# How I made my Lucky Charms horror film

And in hindsight, I would have probably gone for one that was not so clearly visible in every single shot of the film, because it does make it a little bit confusing, but it's not a huge deal,
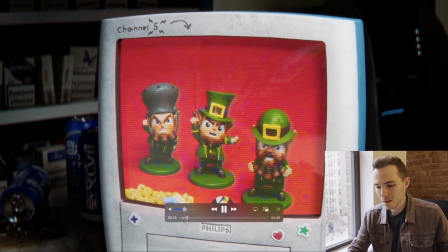4:25 and most people don't even notice. So if you're actually if you're paying attention to this,
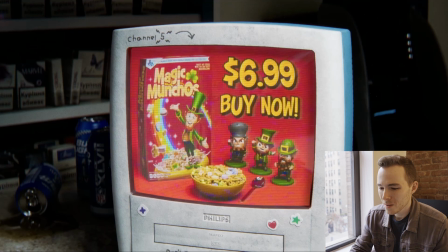4:32 you'll see there's a few times when the TV actually glitches throughout the short, and this is the most notable one when the actual prizes are introduced.
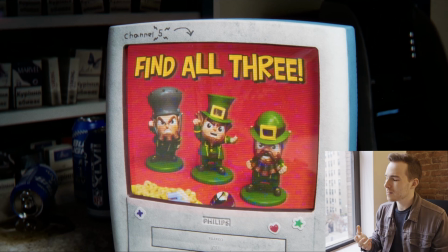4:41 So the sort of lore of it is that the commercial itself is normal. This is actually happening, but once it actually glitches, this is sort of the interference of the Leprechaun ghost sort of altering it so that the man himself thinks that he has to be collecting these like toys, and that there'll be some big prize. the idea
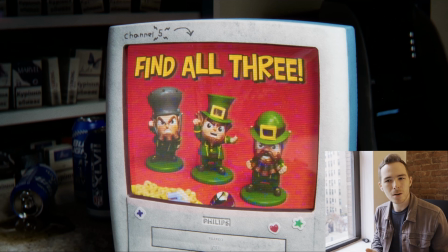5:00 of the skip in the commercial followed by this sort of distorted narrator voice was the idea that this isn't actually something that So everyone else has seen. It's sort of an illusion created by the Leprechaun himself.
And with a big prize.
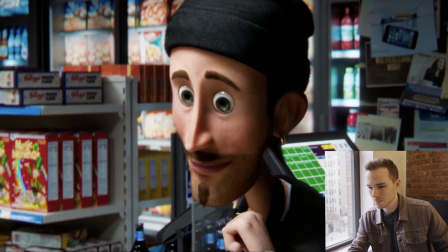5:14 Above the magic munchos every day, your magic muncho troubles.
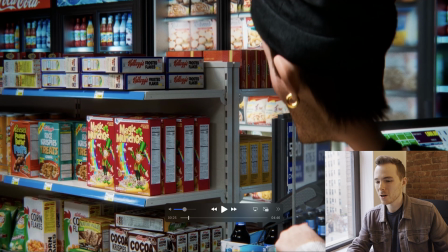5:19 And you'll notice we have, even though we didn't use Lucky Charms as a brand, we have used every other single cereal brand that can possibly be found, simply because I was too lazy to replace these boxes with fake logos, so everything else around the store is an actual product.
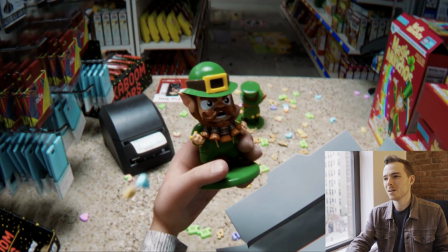5:37 I will say getting this shot to work using motion capture animation, which is what I used to animate this, was such a pain because we are seeing such a close-up on his hand that any animation, any like jitters that you get from using a motion capture suit are very much amplified when you see it right in close-up.
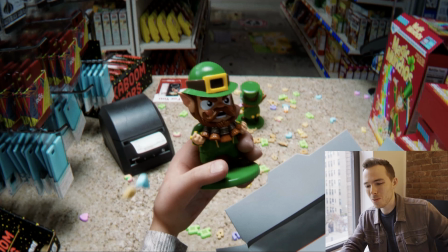5:55 So there are many versions of this shot that I went through to try and minimize all the jumps that you see.
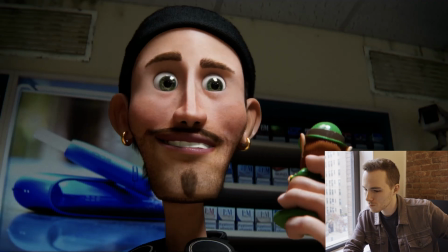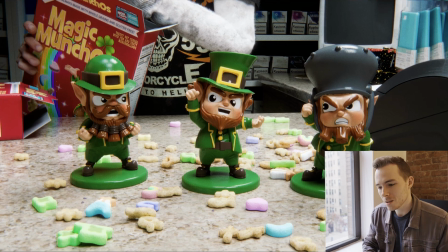6:07 Here's another big bit that was added in the second version of the film. The eyes never actually looked at each other until the second version, and so this isn't even done in 3D. This is just a compositing trick in After Effects where I've created a still frame of the eyeballs and then I animate them just to move over to the sides,
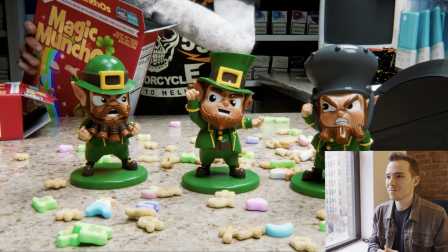6:23 so it looks like they're each looking at each other and that they're sort of, it gives them a bit more personality than if they had stayed still like they did before. You don't really get the idea that they're sort of the Leprechauns like little minions or whatever. So this helps make it more clear and makes the sort of reveal a bit more fun. So we're hinting at like something is up and it's because of these tiny little things.
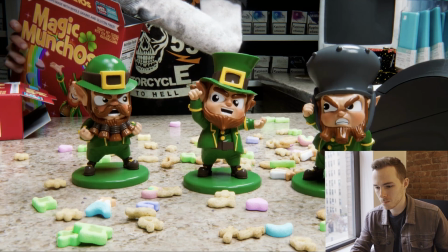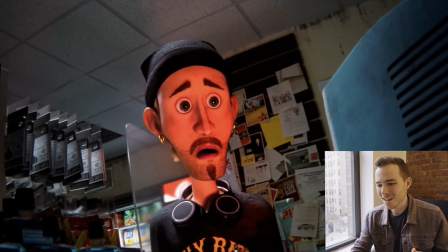6:51 And once again, reinforcing the idea that the commercial itself is sort of how the Leprechaun's
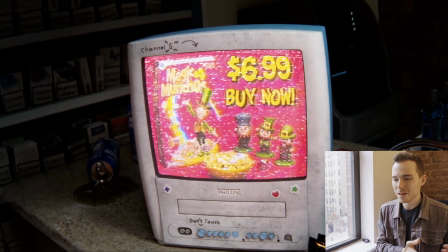6:57 been communicating into the real world from wherever he's been trapped before is sort of the lore of that.
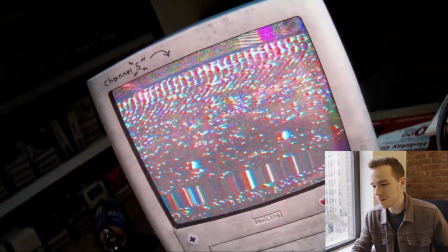7:03 And of course, you can see the little eyes of the Leprechaun as well, in between the flashes.
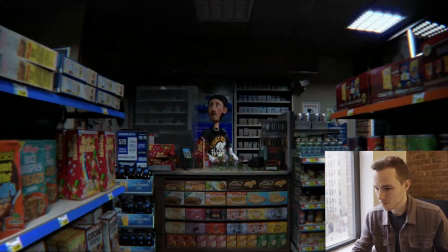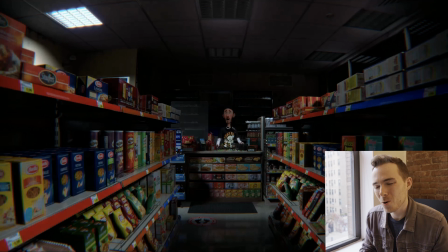7:14 And for those 3D people more aware of 3D things, this whole shot is actually done in compositing.
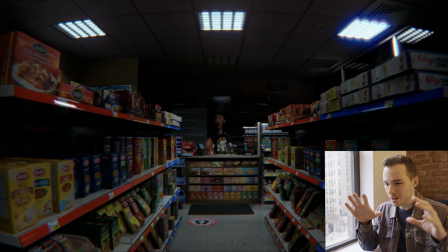7:22 So the actual render of it was all the lights are just on as the camera pulls back. But we rendered out each of the lights as their own separate pass out of the 3D program. So in After Effects, I can just mess with the opacity of each layer and sort of get the flickering exactly the way I wanted without
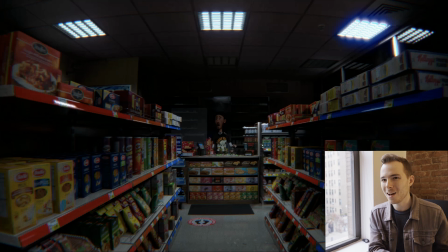7:38 having to go into each of the lights in Cinema 4D and like sort of mess with their intensities. So it just makes it a lot easier to visualize it by doing it after the fact.
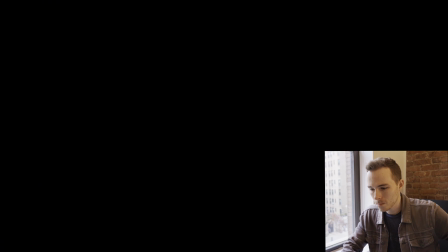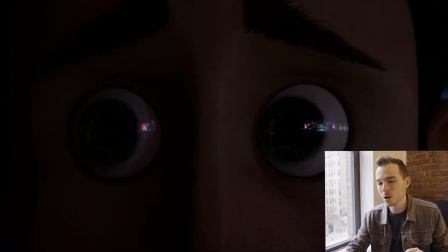7:55 I was really proud of how well the character model held up in a close-up like this.
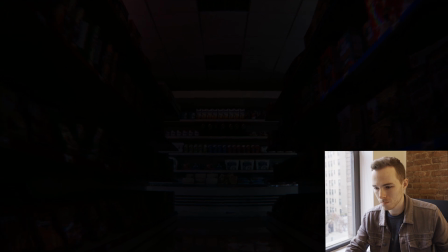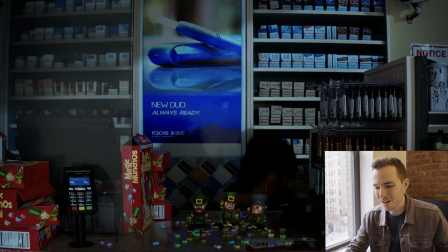8:07 And this was really a moment that I thought turned out quite well.
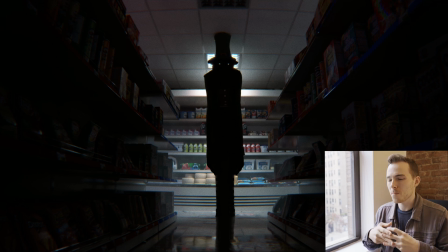8:11 The idea that the Leprechaun just sort of appears, and he is much taller than you actually expect.